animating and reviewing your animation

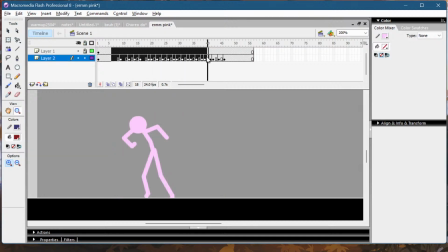And there's not much I can say here other than the poses. Okay, this last part, this is too much progression.
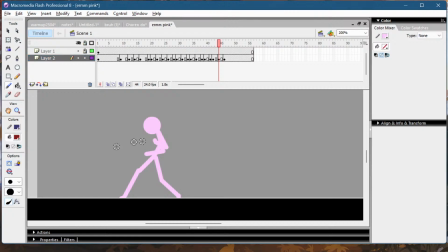Why is he moving back like this after the hit? Why is he moving back? What do you want to do here? Actually, I can say something about this choreography as well.
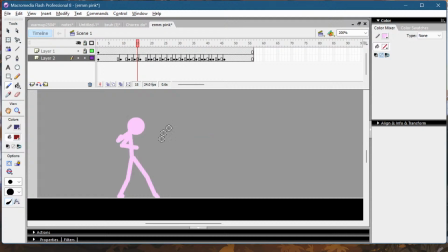In choreography, you want to do combos, not singular attacks. This punch, anyone who gets knocked out by one punch is a weakling. You should combo them, then it makes sense to knock them out, but not after one single punch.
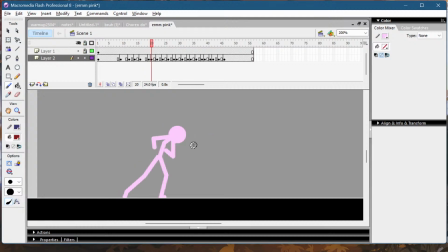He's punching one time and turns around and attacks in the other direction. And this attack doesn't even feel like there was a lot of anticipation into it. He's just throwing out this attack. And then he doesn't continue fighting, he bends down
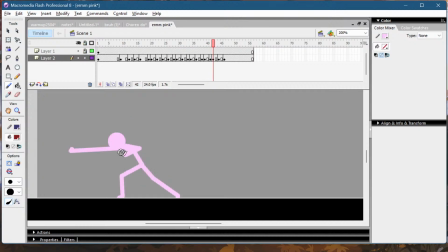and goes for one attack, 2 attacks, and then he goes back. I guess it makes sense to practice when you're it makes sense to do this when you're practicing attacks,
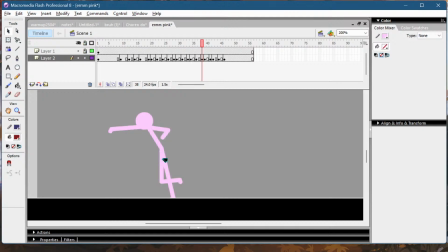but like just for the sake of animating the attack. But in real choreography, if you wanted to add enemies, you have to think how it's going to look like.
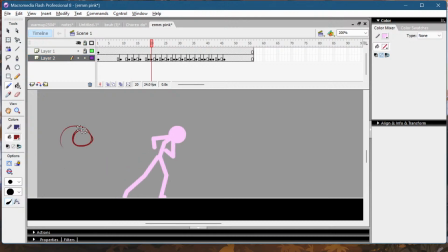Like here you would do one punch, someone would have to enter from this side and get punched one time, and then what is happening after that? He's bending down, what are you going to do here?
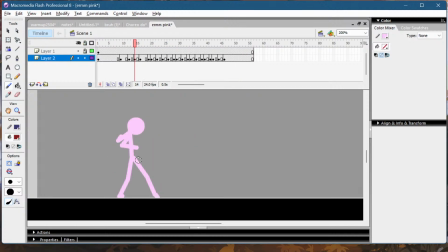You have to think about that. Like I also animate kicks alone when I do one versus many type of choreography. I do the main character first, the full choreography of him,
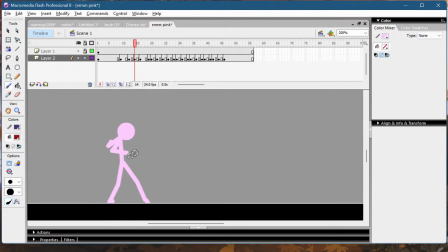and then I add the enemies, but I already think about what they're going to do, like what's happening right now. Here I would do this attack, this is a nice attack, but then I would already go for the next attack.
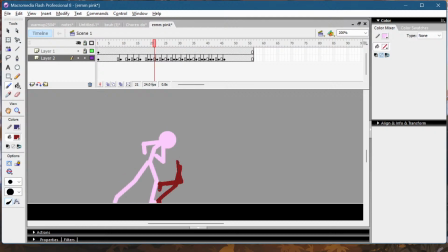I would already do a frame like this, with him preparing for the next attack. And then the next attack. Or maybe he doesn't even have to step. He just can bend down, do the next attack maybe.
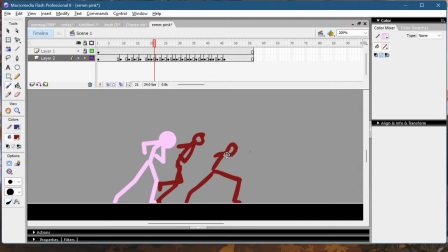Maybe do another attack after that. Like after that he could pull back his arm and go for the next attack again. Like, use combos more in your choreography.
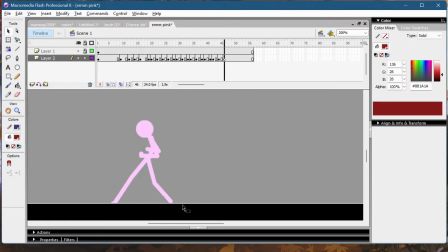And then this last attack, this movement is just too sudden. If he pushes himself so far to the front, he has to kind of be following that position.
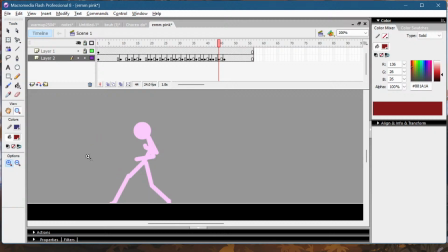Even if he has to balance himself, you can't just pull back like that. This is too much movement. Like, this feels too sudden. And then also, after this frame, there's no progression anymore.
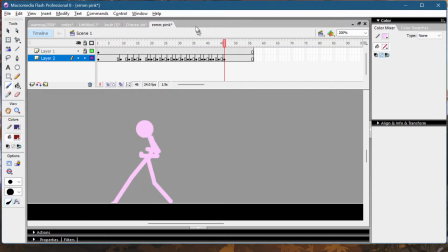That's all about this. And the other poses.
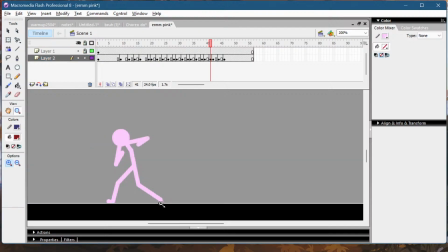I would push this a bit to the front. Because look, this leg is here. Before it was like this.
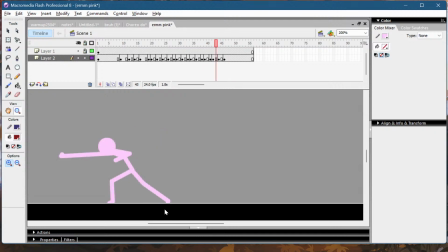Oh, he's bouncing back a bit. Yeah. Okay, then it's fine. I want to redraw this frame, honestly, to show you how it could have looked like if you want to go for this.
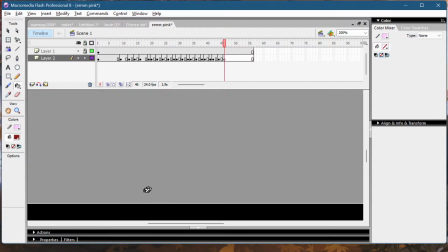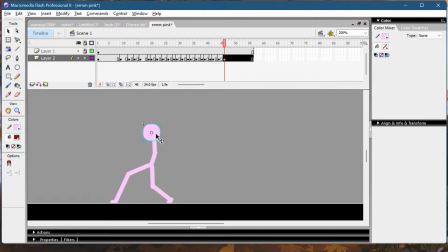This is not perfect, but at least the movement is now like, it feels like he's slowing down and not immediately stopping.
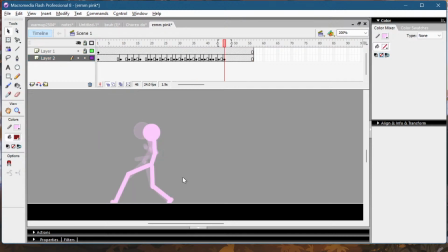Before it was like this. And it made it look really sudden, like this stop. But that's really it. So think about what he's doing.
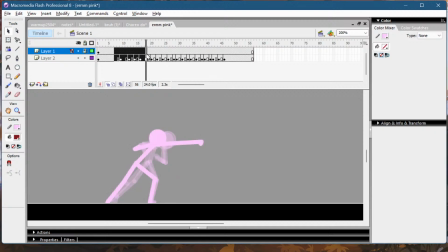Like, there's no way anyone gets knocked out by these attacks. And then second is also spacing, because this wasn't spaced properly.
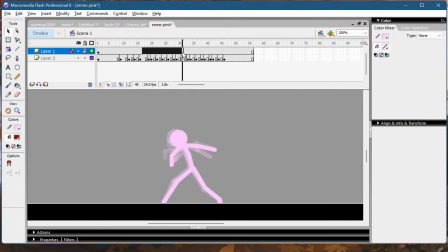And last thing is your poses. Like, after this attack, your poses aren't even that bad, just these two things.
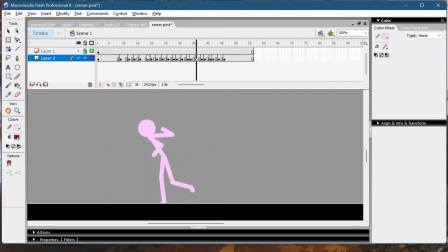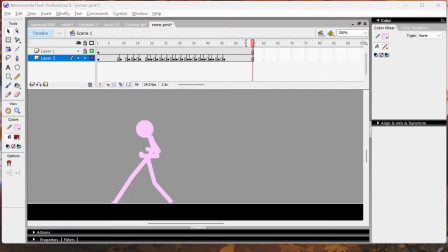Okay. What is chat thinking? I keep forgetting to read the chat.
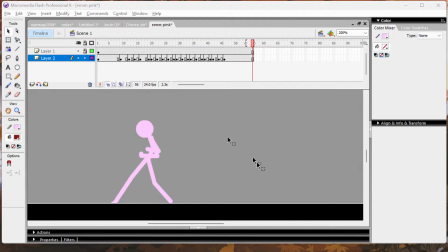Are you Z-Star, like the animator who did this? Is that you?
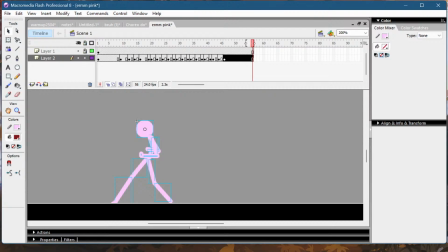Oh yeah, you said yes, that's mine. Let's see.
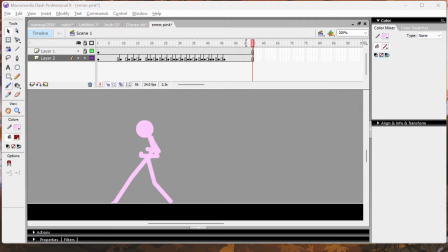I assume most of you watching are also my server. I saw some more things just landed. I guess I will check them too. But Nixu has a lot of fire.
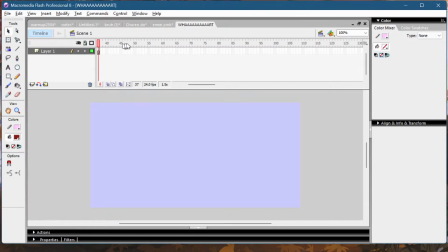Oh, it's the same thing.
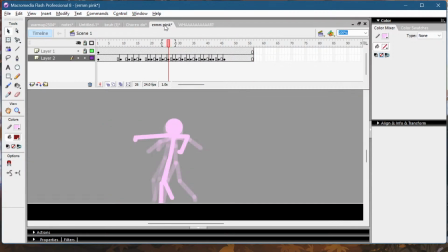Is it the same thing?
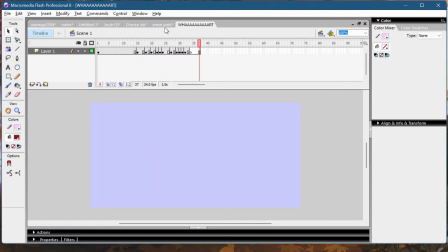Oh, there's one difference. Before this punch, he bends down and makes a ready pose. This is unnecessary. Just go for the punch. Like, you can't tell me this makes it look better than this.
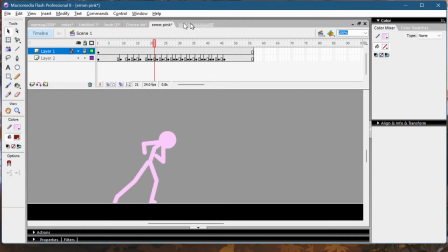This looks better in my opinion. Just go for the punch. Ready poses are overrated.
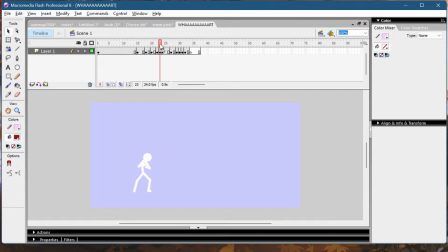Like, just throw the punch.
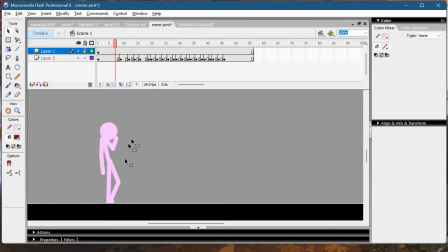He's already in a good pose here. That's why you're doing the punch right away.
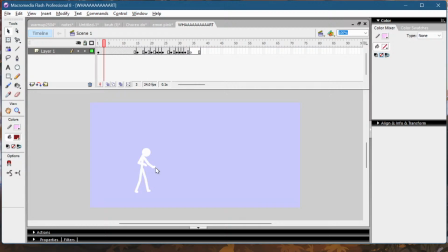But here, you had him in a random pose, and that's why you want to make the starting pose look cooler. So you went for a starting pose or ready pose. Why doesn't the animation just start like this instead?
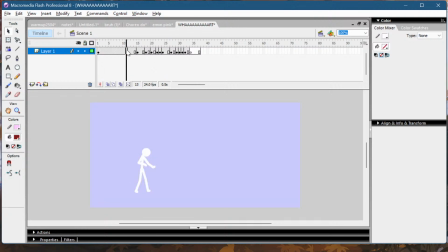So he wasn't ready at the first frame, so you had to make him ready. That's just funny to me. But that's just a nitpick.